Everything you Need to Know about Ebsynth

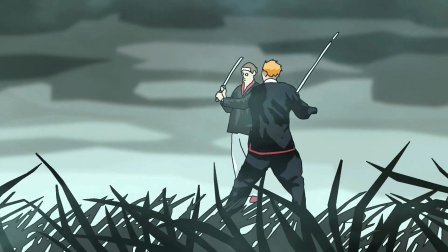Hey, so today I'm going to show you guys how I make my videos. By the way, I'm frozen fresh. I make absinthe animations on YouTube and I live in Canada. This isn't a marijuana plant, but they are legal here. I'm going to show you comprehensively how I make my videos.
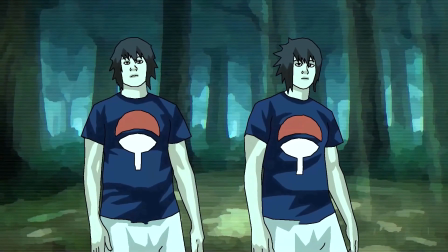Even if you consider yourself a pro, you may find some stuff in this video that you can add to your kit. When I write a script, I think it's really important to have these six things. First of all, you have to hook the audience. You have about 10 to 12 seconds to hook a viewer to get them to keep watching.
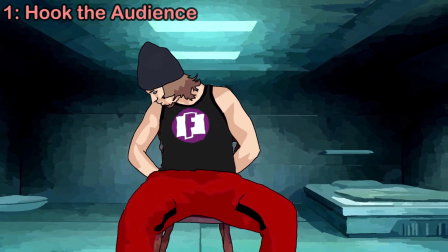Where am I? uh what what uh what the what
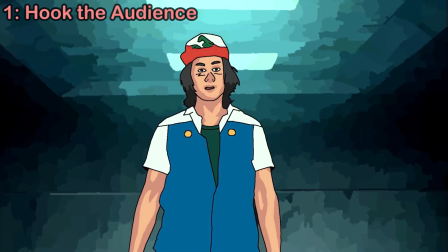the fuck i'm glad you're awake new best friend a wonderful
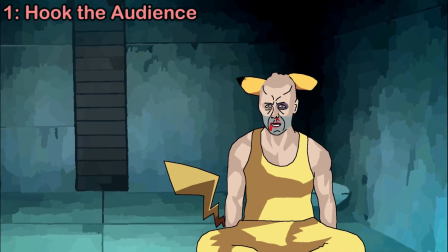world of pokemon awaits you peek a peek a peek the second thing is you gotta maintain tension as soon as things get boring people lose interest and they're gonna stop watching your video
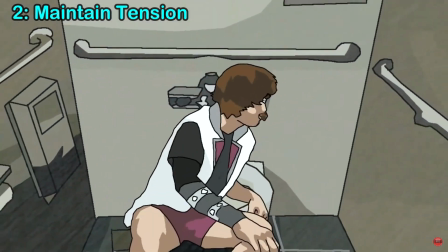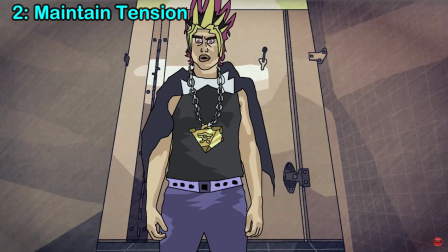That's my dark magician girl, Kaiba.
The third thing is you want to subvert expectations. You don't want the audience to be able to predict where the story is going.
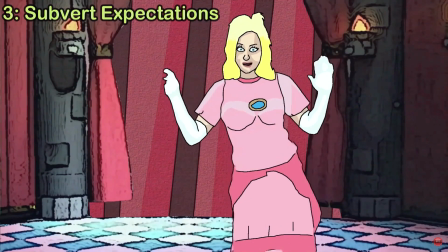Save me, Mario. Save me, save me. No. What?
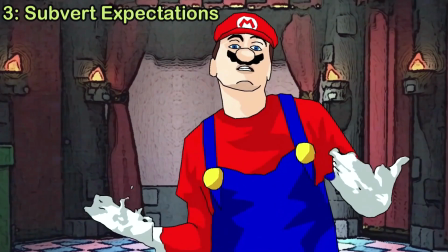I'm tired. I'm tired. yeah the fourth one of course is using humor you want to try to be funny as best you can
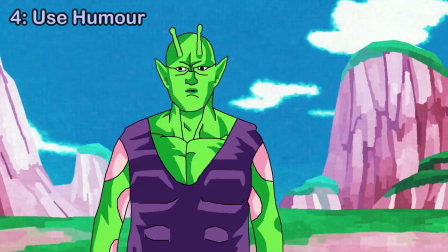i have some good news and bad news what's the good news good
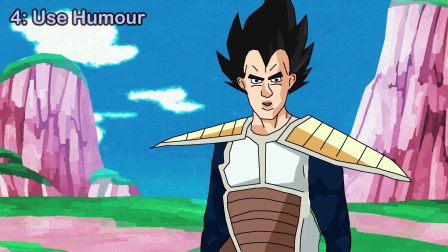news is when i'm done with you you'll be able to park wherever you want but i'm not handicapped
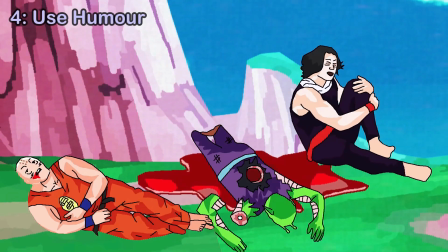the fifth thing is you have to tell a coherent story you want to make sure that the viewer is following what's happening in the story.
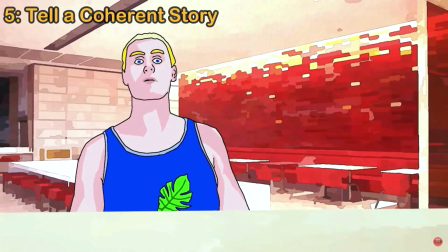A customer walks in and asks for a Big Mac. Says to hold the onions.
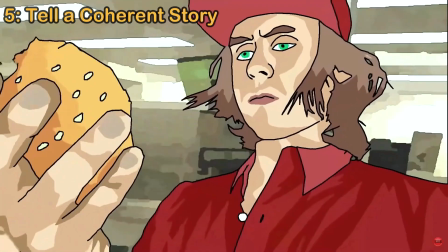I put onions in it anyways and I spit in it for disrespecting Shrek. The customer sees me spit in his burger.
Number six you want to end on something impactful. To finish the video wanting more that's the best reaction you can have.
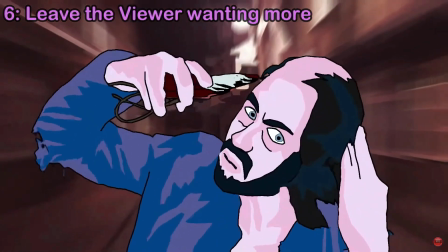Shave my head. Instant speed boost because of aerodynamics. I am the chosen one.
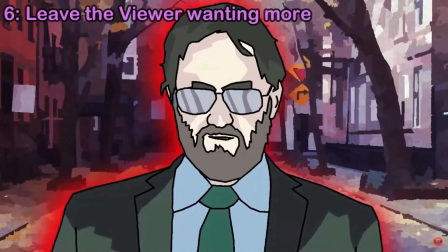They start screaming. You can't keep running. Some day as tax collectors will catch you.
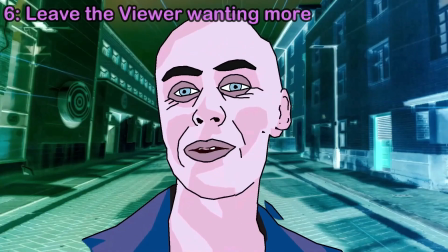My face when I'm Jeff Bezos.
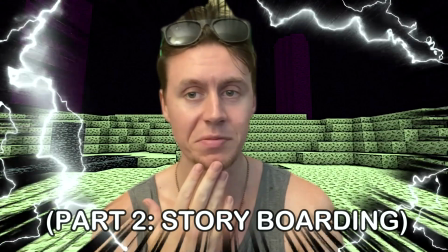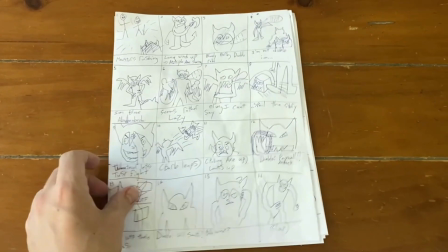Now this is an optional step but it is one I recommend because I do feel like it helps a lot.
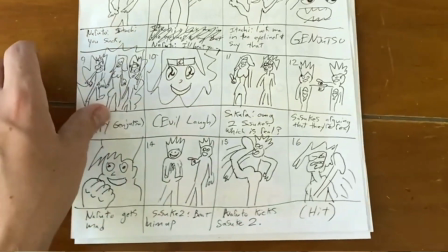I make like a little comic strip showing where the characters are positioned on the screen,
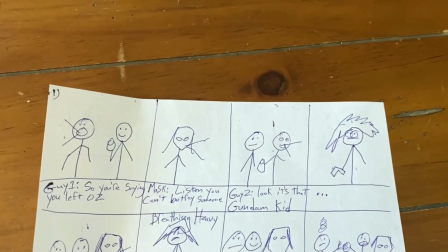how they're looking, what they're doing because you don't really want to get to the animating step and realize oh shoot this doesn't actually really work. This gives you a better idea of how it's gonna look before you go through all the recording and drawing and all that stuff. The next step is on make my backgrounds. I have three methods for this. The one I use for this video is I took backgrounds from the internet,
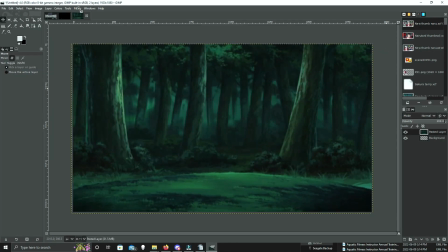I opened it in my drawing program GIMP which is free and I add an artistic filter called water pixels.
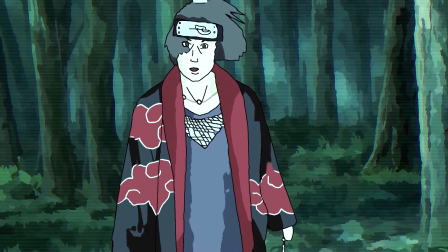You can even do this with real life footage and it gives it kind of a cool painted look. The second method credit to goat on a stick I think this one works really well with video game backgrounds.
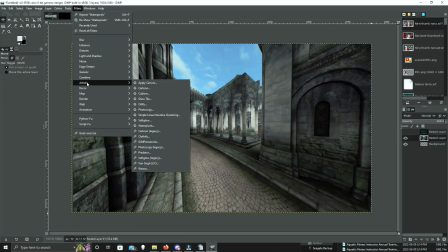You take a video game background, you add an artistic filter cartoonify and then on top of that you add another filter called oilify
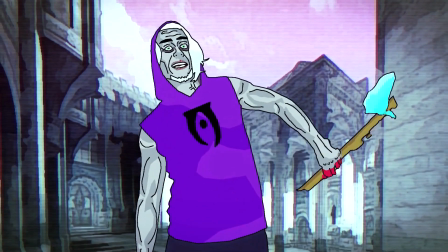and it just tends to go really well with that kind of game that video game parody vibe the third one which is the most work is to just draw the
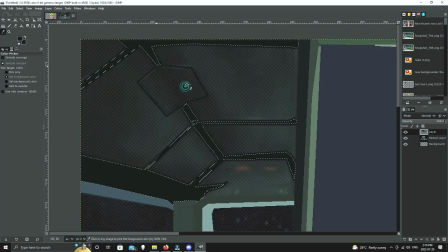background yourself but ultimately this one does look the best my method is i trace a background that kind of looks what i want like
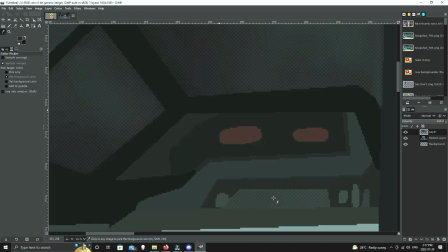kind of looks what i want like a background from the internet that i kind of like the way it looks but I don't use any black so if you
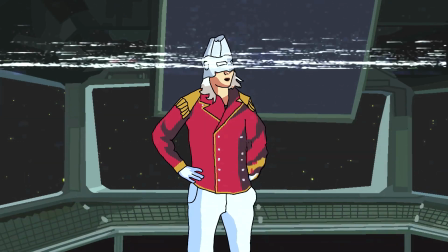draw the background and don't use any black outlines it just uh it'll sit better on it now